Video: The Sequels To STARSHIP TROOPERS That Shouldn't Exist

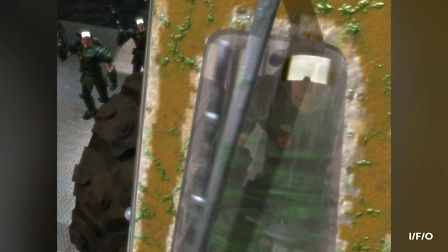244s
Chronicling the ongoing exploits of Johnny Rico and his gung-ho regimen of bug-stomping stormtroopers,
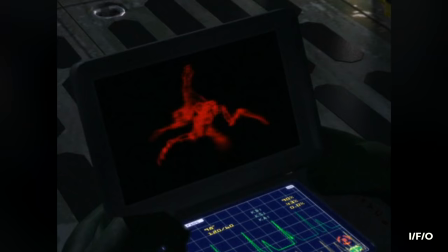250s
Ruffnecks offers a surprisingly robust look into the tech, creatures,
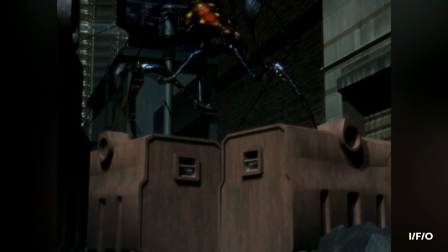254s
lore, and characters of the Starship Troopers universe, some of its own invention,
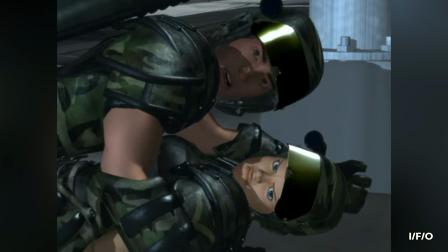260s
a few pulled right out of the novel, and some chopped and screwed elements from young adult fare like Ender's Game and Transformers.
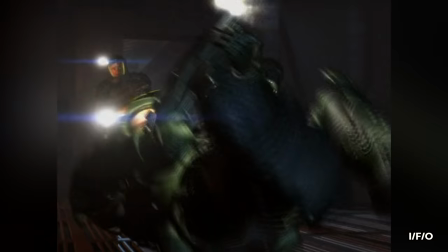268s
Following multiple campaigns and overarching threads, the plotting and voice acting is a step above what you might expect,
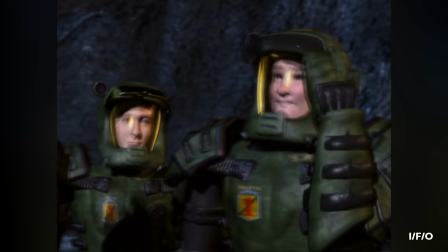274s
and there's a serialised continuity from week to week that nurtures a real investment in these garishly rendered jarheads.
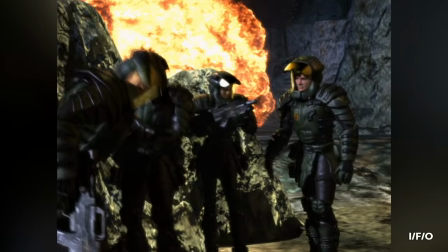282s
It's commendable to see a show explicitly formatted for children's TV that refuses to pander or talk down to a younger audience.
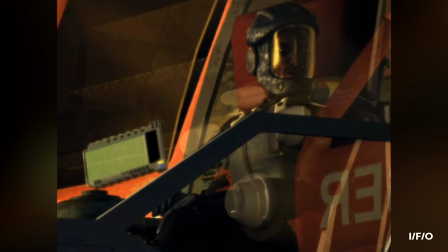290s When the mobile infantry wiped out that nasty bug infestation threatening our research stations on Pluto, enlisting was no longer just patriotic.
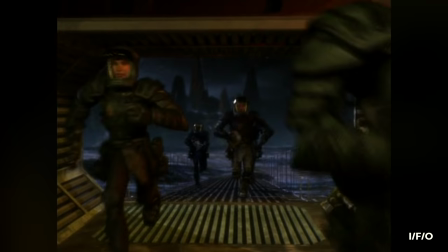297s It was cool.
Which, amongst other reasons may be why this never caught on as it should.
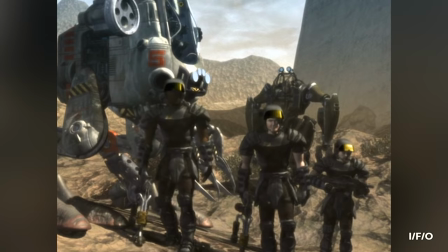303s
Marred with production delays, scheduling conflicts, and no bid to capitalise on the lucrative potential for toys or tie-ins,
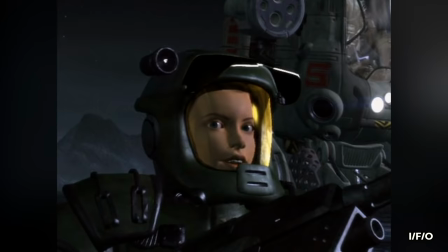311s
Roughnecks was cancelled before it could even finish out its first season.
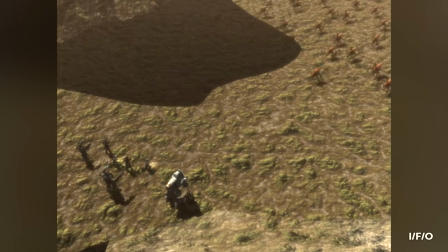315s
Nowadays, the biggest barrier to entry is its availability, as it's relegated to low-definition DVD releases, as well as the fact that, well,
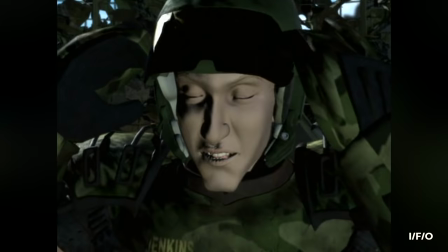324s
it's very much a product of its era. which is a kind way of saying it looks extremely rough by modern standards.
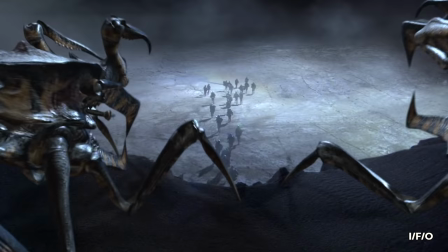333s
Still, if you can get through its outdated shell, there's a lot here to admire, which is a hell of a lot more than I can say for what's coming next.
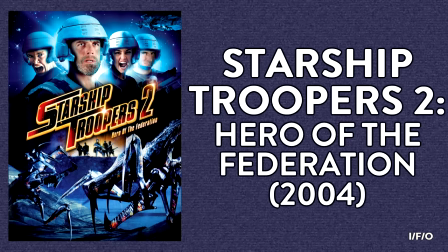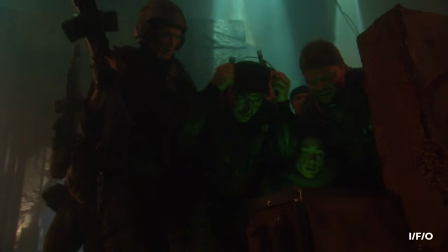350s
On a random Dust Bowl planet, a squadron of Federation soldiers is forced to hunker down and wait out an ever-expanding swarm of arachnids.
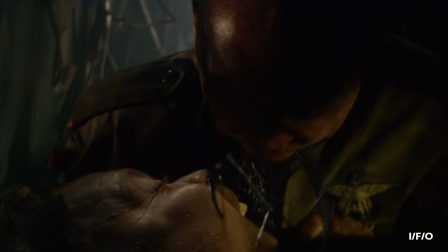359s
One by one, they're infected and killed off by a new breed of mind-controlling bug.
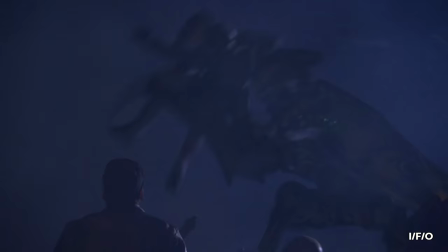365s
Right off the bat, it's readily apparent this shabby and wholly unnecessary sequel is a no-budget affair.
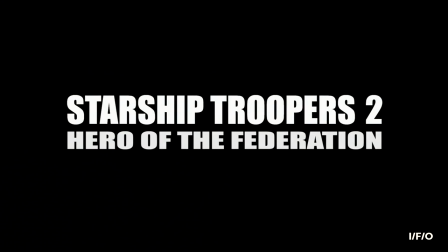373s
While it cost just 5% of the original's budget to produce, any money at all that went into Hero of the Federation feels completely wasted.
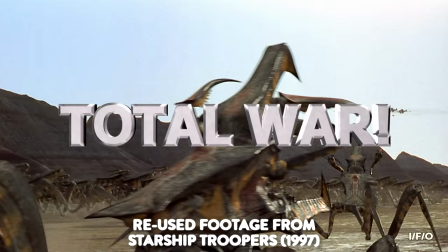381s
The establishing shots are a jarring blend of shamelessly reused moments from the original film,
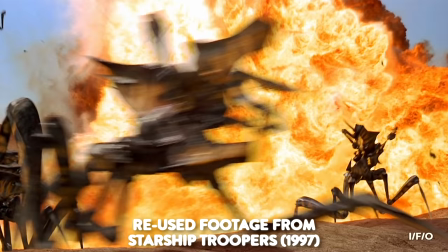387s
which was shot on pristine 35mm Kodak film.
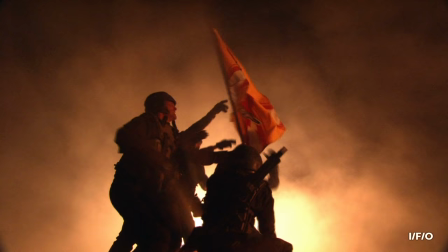391s
Here, those images are carelessly interspersed with new footage captured on low-quality digital tape.
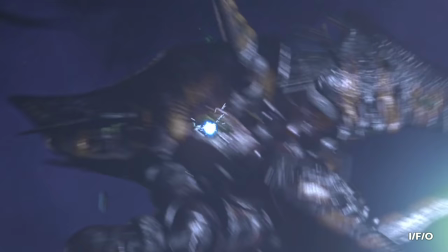398s
It's like cutting between a work of art and an overflowing outhouse, and begging the audience not to spot the difference.
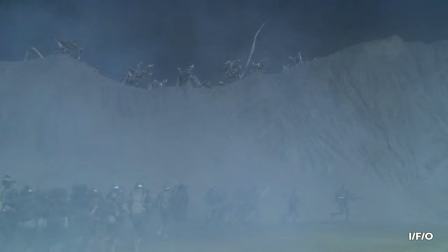405s
Once things settle into their terrible groove, the sweeping downgrades to everything you'd associate with Starship Troopers start to feel like an escalating toothache.
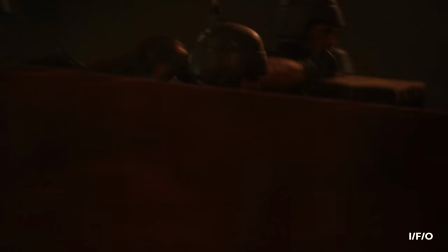414s
After an opening skirmish, that takes place on what looks like a mound of dirt in someone's backyard, we scurry along to some chest-high walls,
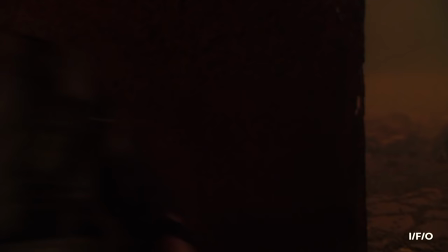422s
where most of the already limited cast are immediately killed off by a gust of wind because extras and actors cost money.
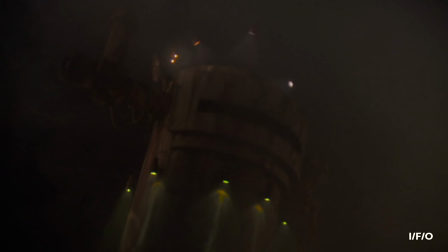430s
From here on out, the rest of the film takes place almost exclusively in a dingy bunker, absent any hint of colour, personality or production value.
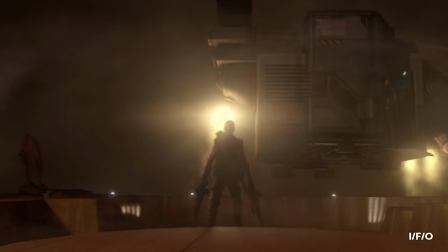439s
The once intimidating assault weapons are here replaced with plastic toy rifles
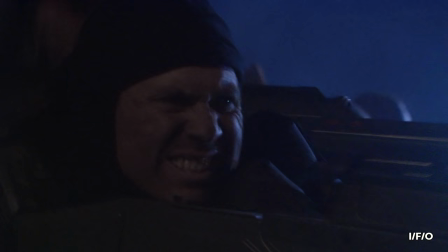444s
spruced up with blinking flashlights on the end of their barrels to simulate muzzle flare.
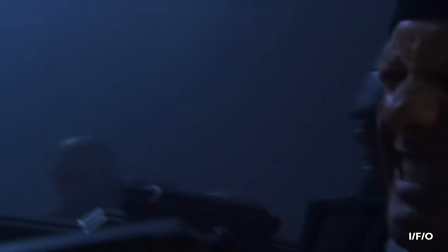450s
What little action there is is distorted with excessive,
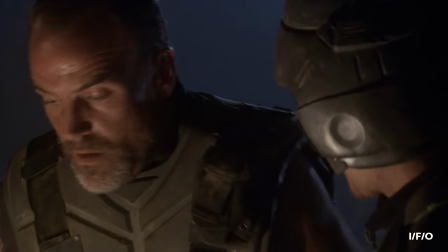454s
unmotivated shaky cam and a ludicrous over-reliance on character close-ups in a failed attempt at masking the miniscule sets.
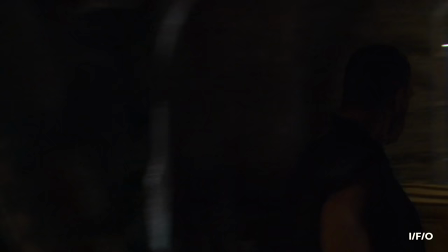462s
So, how do you go about adding atmosphere to these generic dusty corridors?
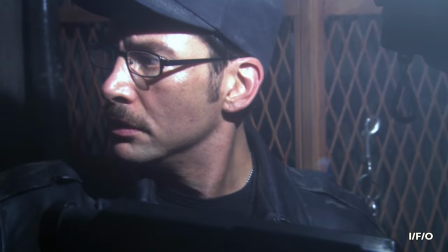468s
I don't know. Hero of the Federation's answer is to ask the gaffer to shine a floodlight directly into the actor's eyes.
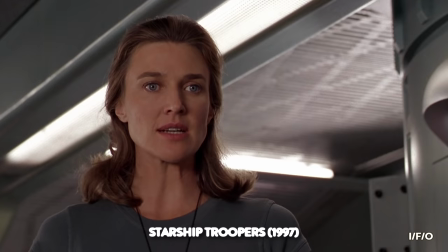479s
In a truly baffling piece of casting, actor Brenda Strong returns, having played Captain Deladier in the original.